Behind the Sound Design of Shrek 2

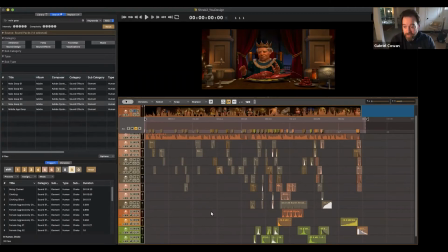So you did all the sound for this. Yes, I did. Maybe we should check it out, and then I can ask a couple questions about it. Sure. Well, we can listen through it.
That is assuming you don't eat your own young. Dad? Oh, no, we usually prefer the ones who'd be locked away in a tower.
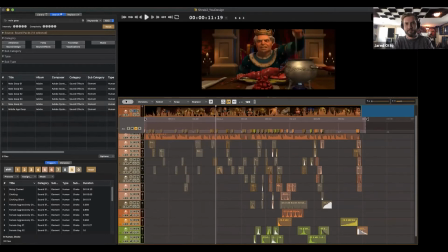Shrek, please. I only did that because I loved her. Oh, hi. Daycare or Dragon Guarded Castle? You wouldn't understand. You're not her father. It's so nice to have the family together for dinner.
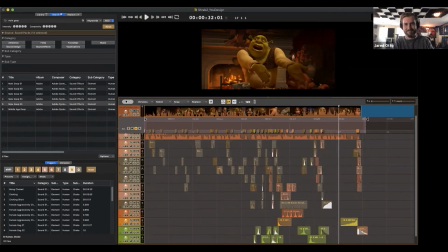No. Shrek! Fiona. Mom! Harold. Donkey.
Oh, I love it. Thank I you. want to ask some quick, immediate questions that come up. The steam, when he kind of takes the little knife and puts it in the bowl water or whatever.
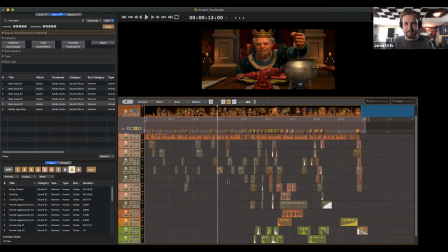Yes. What's that steam sound? Yeah, it's a pan sizzling.
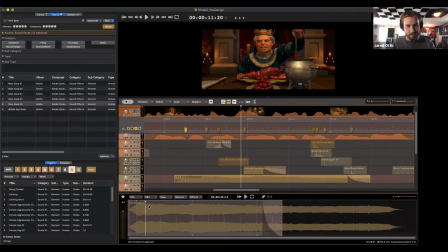I think, as you can see, it's just this long steaming sound. By cutting off the intro to it and then tailing the end of it,
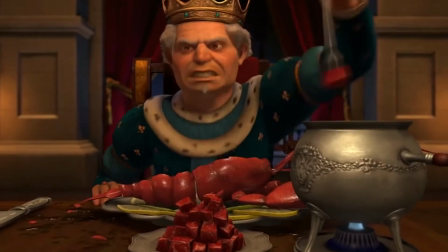kind of made it sound like he was just stabbing it in there and it fell in. What about the pig flying up in the air where it goes like?
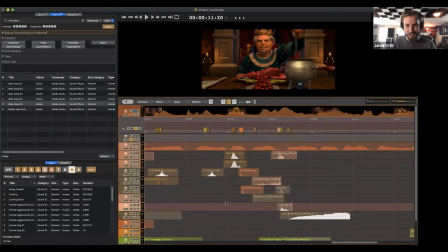So that is a whistle sounds that I have actually been sneaking into a lot of these projects.
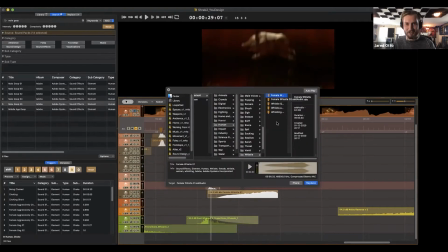It's called Female Whistle 1. And that's all it is. And I was like, perfect. So with that and just the time stretch tool, I can use it.
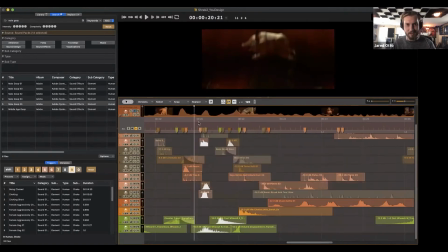I used it twice in here. It's with the banana as well.
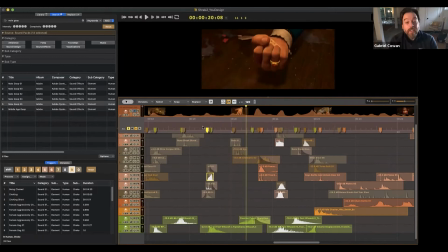Yep. Oh, that's nice. Time stretched and then pitched it up. So just kind of gave it a quick shoot. Yeah, I noticed that each one of those kind of for this whole sequence where they're doing the food, it sounds like stacks of sounds.
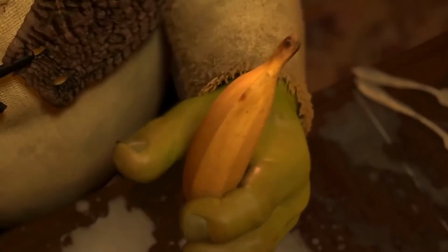And then in the next sequence, you start to bring in more sound design elements to accentuate it.
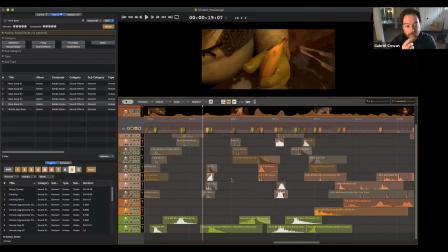What was your thinking with each one of these things? Well, first I actually went fully first on these because there was so much going on. I wanted to stack it up. The way the sound design came in, it was to kind of glue the sound design together.
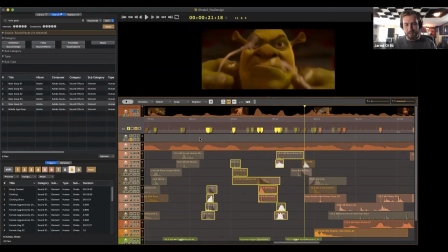Because like if you were to go, so it sounds kind of like disjunct by itself. But if you have like the sound design with it, and we'll take out the music,
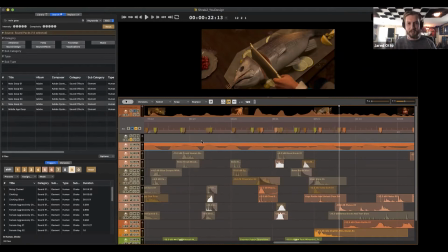it kind of gives like the transitions into the actual sounds, since the Foley themselves are like so quick.
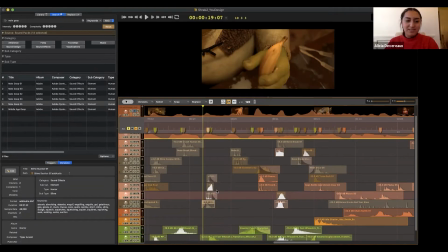What ratio of like actual food noises to like horror gore noises do you think you use? It's like 90% gore noises, I would say. That's what I like about this scene though, is because it's like very simple like food things.
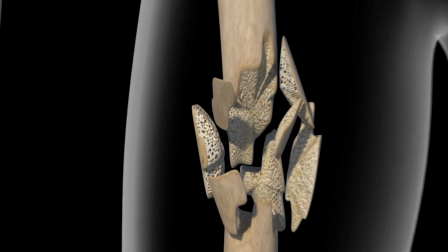But I mean, because even here, like the crackers are bone crunching, well, eggshells, but usually used for bone crunching as well.
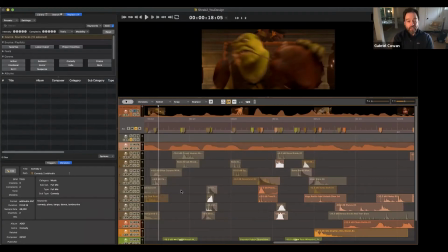And then what about for the ending? Like it's there's such a like big impact once the pig hits the table.
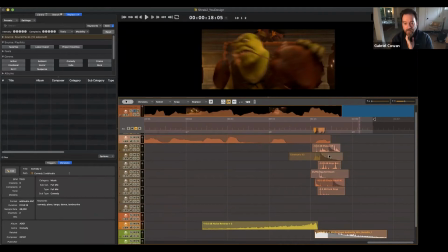How did you construct this? Oh, it's a lot of sounds. Okay. It's yeah. Well, the way I did this is I scrubbed through. I grabbed the playhead, I went through and just looked at everything that was moving. So I was like, oh, I see the pepper shaker was falling.
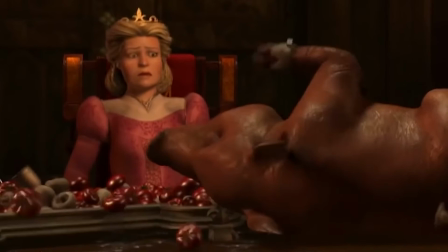I saw that the cups rattled. I saw that there was fruit falling on top of the pig. See, like here you can see like a bunch of stuff rattle.
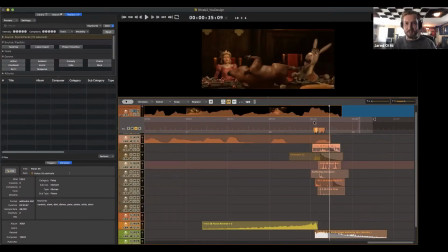So then I was like, okay, how do I do that? So I started with plates first and then was like, cool, that's in. Then I just went ahead and did the pig, get it out of the way. And then I was like, now I need more like jingle to it.
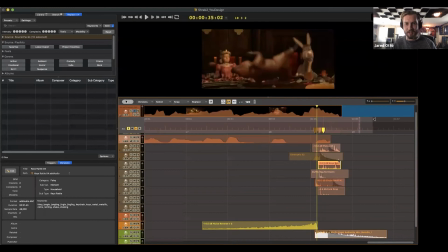But I also didn't want to get in the way of like these like frequency areas. So that's kind of why I went like the keys route, which you can barely hear. I found a duffel bag sound that I thought worked really well for the apples.